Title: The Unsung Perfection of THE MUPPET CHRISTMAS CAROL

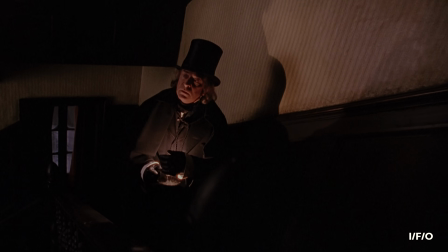8:24 As with Caine's commitment to playing the part of Scrooge with the seriousness it requires,
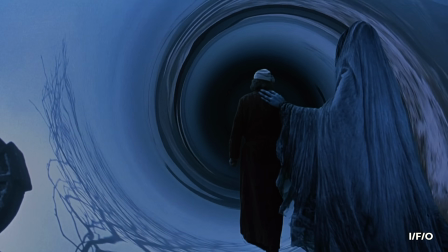8:29 director Brian Henson never shies away from the morbid essence of A Christmas Carol.
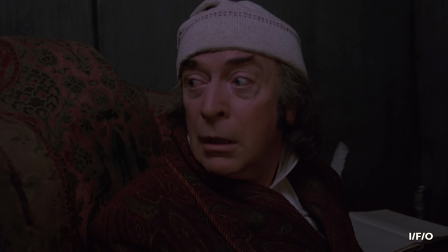8:35 This is a cautionary tale in which a miserly wretch is psychologically tortured until he snaps,
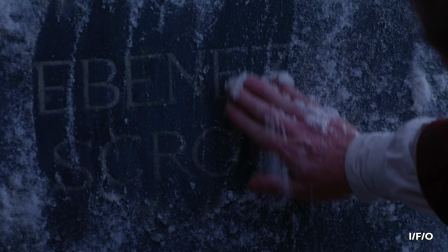8:43 disassociates, and starts over as a new man.
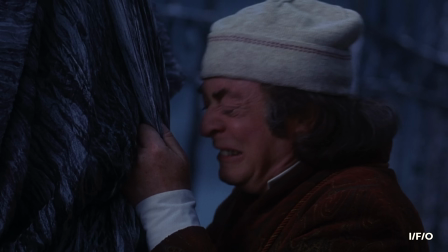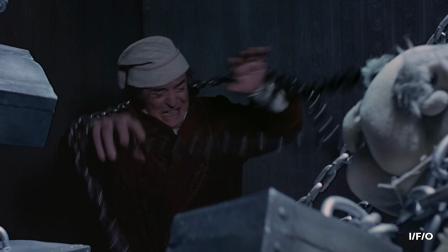8:53 Marley and Marley may crack wise and knock it out of the park with one of the catchier musical numbers of the film,
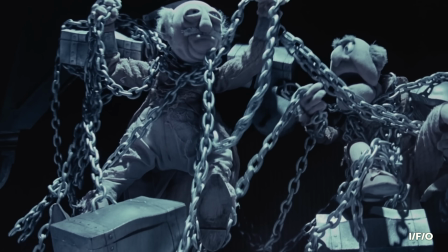8:59 but then they are dragged to hell, all rattling chains and writhing moans.
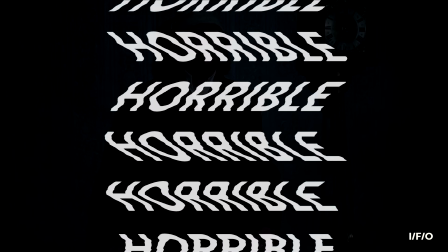9:05 It's kind of horrible.
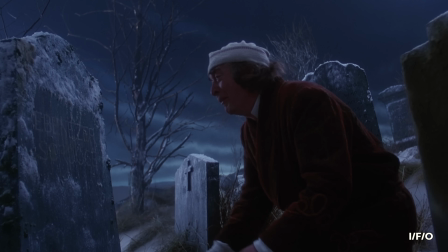9:07 The three ghosts that follow to set Scrooge on his path of righteousness are also quietly terrifying.
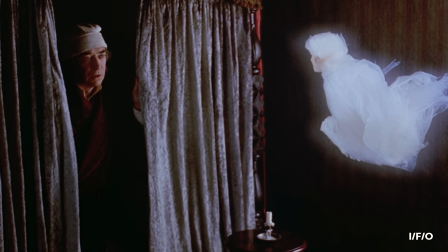9:15 The ghost of Christmas past is a disquieting, uncanny apparition of a childhood lost,
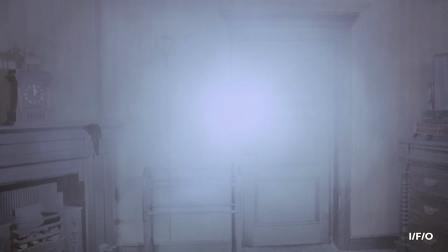9:21 drifting ethereally through the opacity of life and death.
"Leave me."
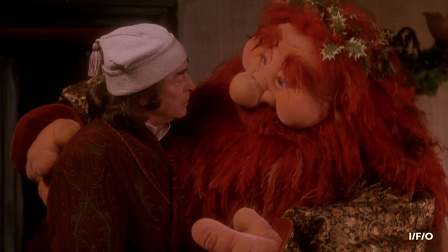9:27 The ghost of Christmas present stomps around with their burly,
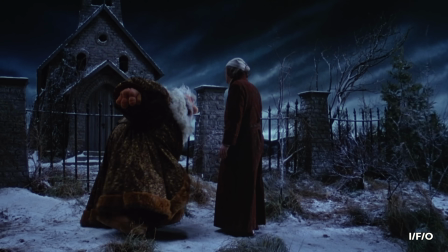9:30 boisterous exterior that shrinks and decays as the harsh reality of Scrooge's mortal coil begins to unfurl.
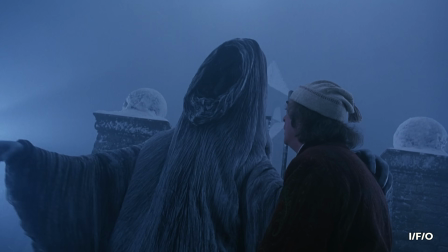9:39 Finally, the ghost of Christmas yet to come appears as an ambiguous shroud of grey,
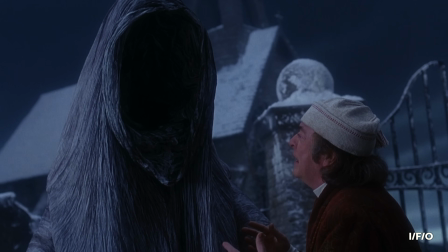9:45 complete with a cavernous absence where their face should be.
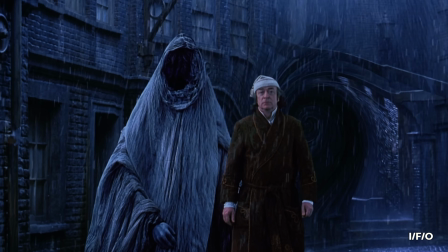9:48 A cross between a black hole and death personified, they offer nothing in the way of comfort or consolation.
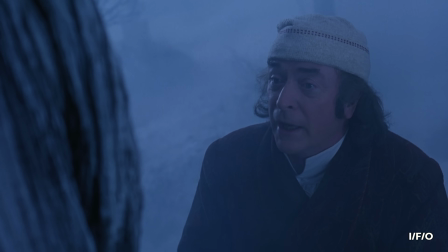9:57 "I fear you more than any spectre I have yet met." "Oh, this is too scary.
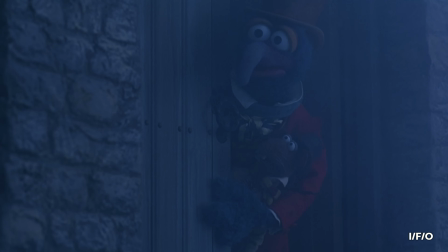10:03 I don't think I want to see any more."
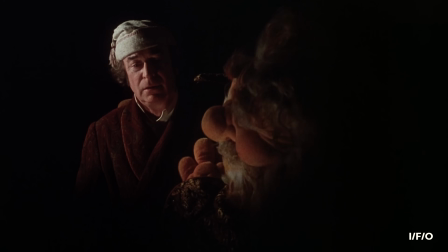10:06 By utilizing the blend of puppetry and marionettes to craft these otherworldly figures,
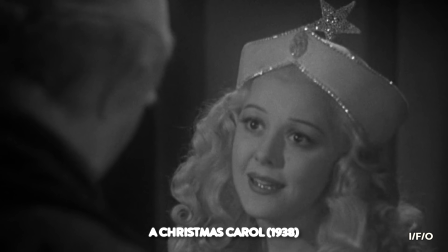10:12 they're more memorable and haunting than most other takes on this story, many of which default to person in a dusty costume,
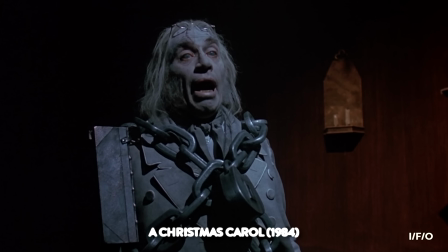10:21 speaking in a spooky voice.
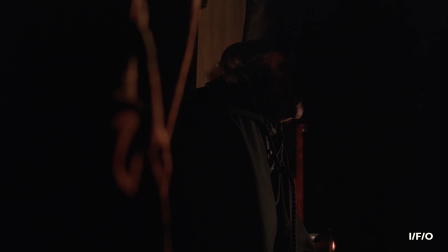10:25 When discussing the Muppets' first foray into the nightmarish underbelly of fiction, Hansen opined,
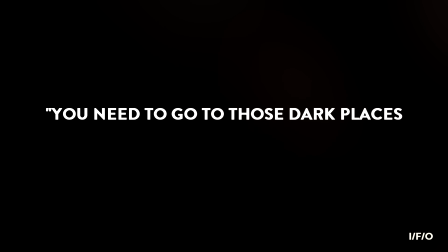10:32 "You need to go to those dark places for the ending to be as joyous as it can be."
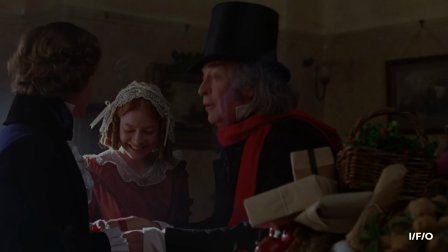10:38 And he's absolutely right. This isn't just a flirtation with the shadows.
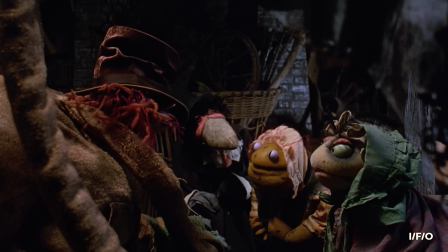10:44 Henson and company are trusting children's emotional intelligence rather than coddling them, so that in the end,
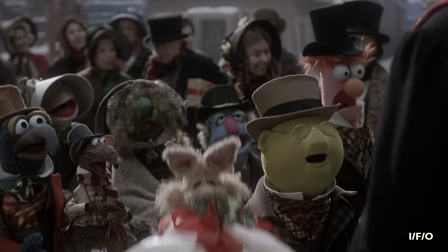10:52 when the desaturated streets begin to bloom with all the joyful colours of Christmas,
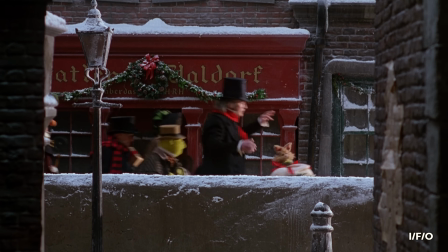10:57 it means that much more now that we've toiled through the alternative.
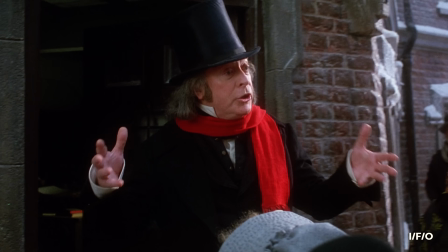11:02 A feel-good ending propped up by the catharsis of horror.
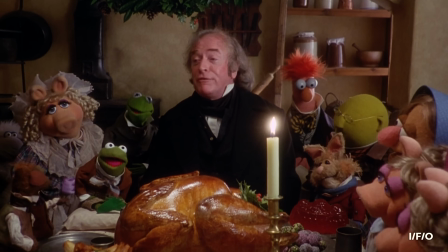11:11 The Muppet Christmas Carol earns pride of place not only as one of the definitive cinematic outings for this iconic cast,
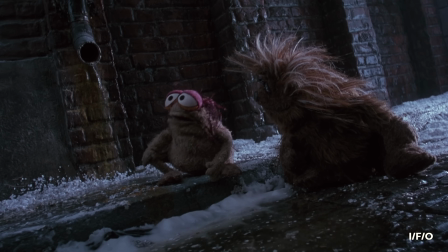11:19 but as the ultimate take on Dickens' seminal wintry wonder.
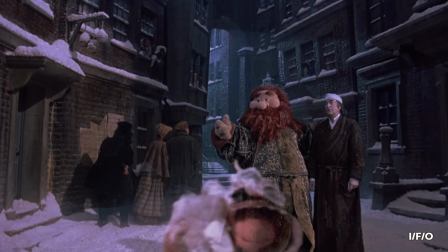11:24 The contrast it finds between the dusk and dawn of one man's voyage of self-discovery,
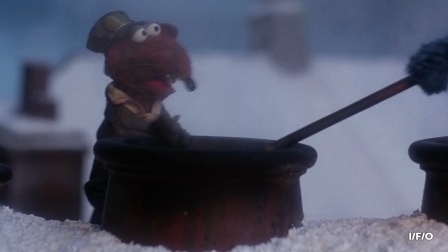11:30 how it defies expectations whilst honouring its parentage,
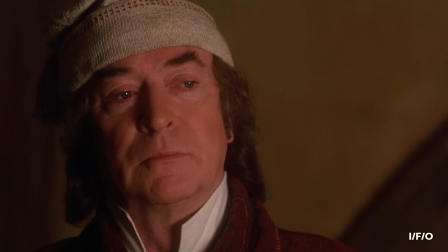11:34 how it uses its central gimmick to elevate and expand on the thematic undercurrent of a text it so clearly loves.
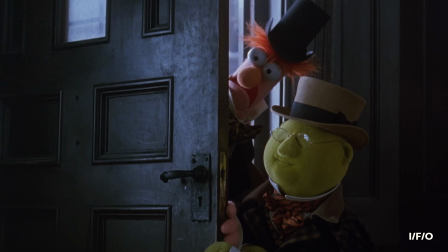11:43 I loved it as a child, I adore it as an adult,
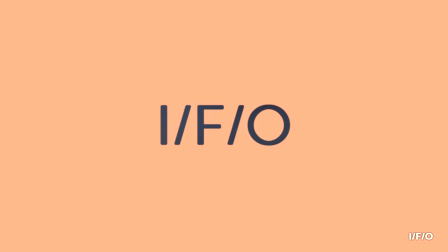11:47 and as someone who writes about the impact and importance of cinema from one week to the next, I truly cherish everything it stands for.
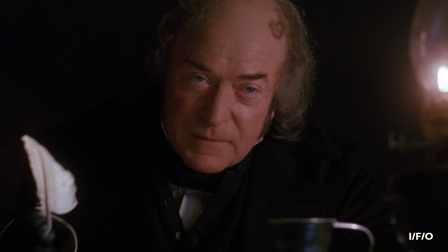11:56 Whether or not you celebrate this season, regardless of denomination or how much stock you place in holiday cheer,
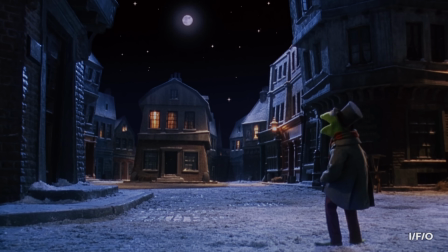12:03 The Muppet Christmas Carol is a shining star in the December sky.
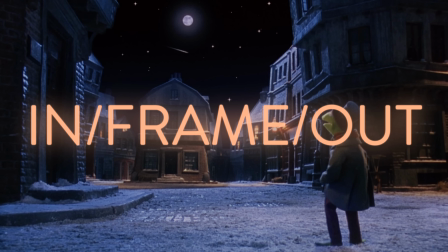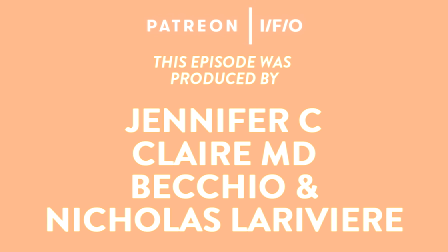12:16 A warm embrace for our Patreon producers Jennifer C, Claire MD,
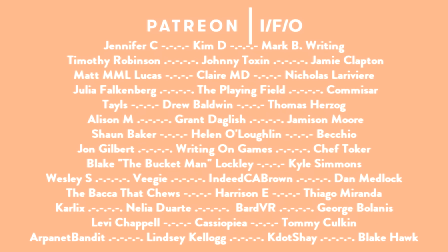12:21 Becchio and Nicholas Le Revere, and a hot cup of cocoa for all these amazing folks who support us over on Patreon.
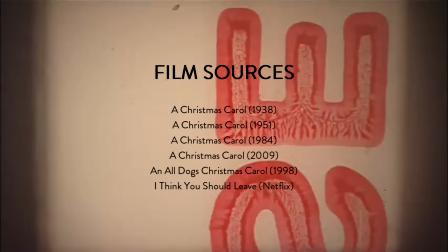12:29 So what are your memories of The Muppet Christmas Carol?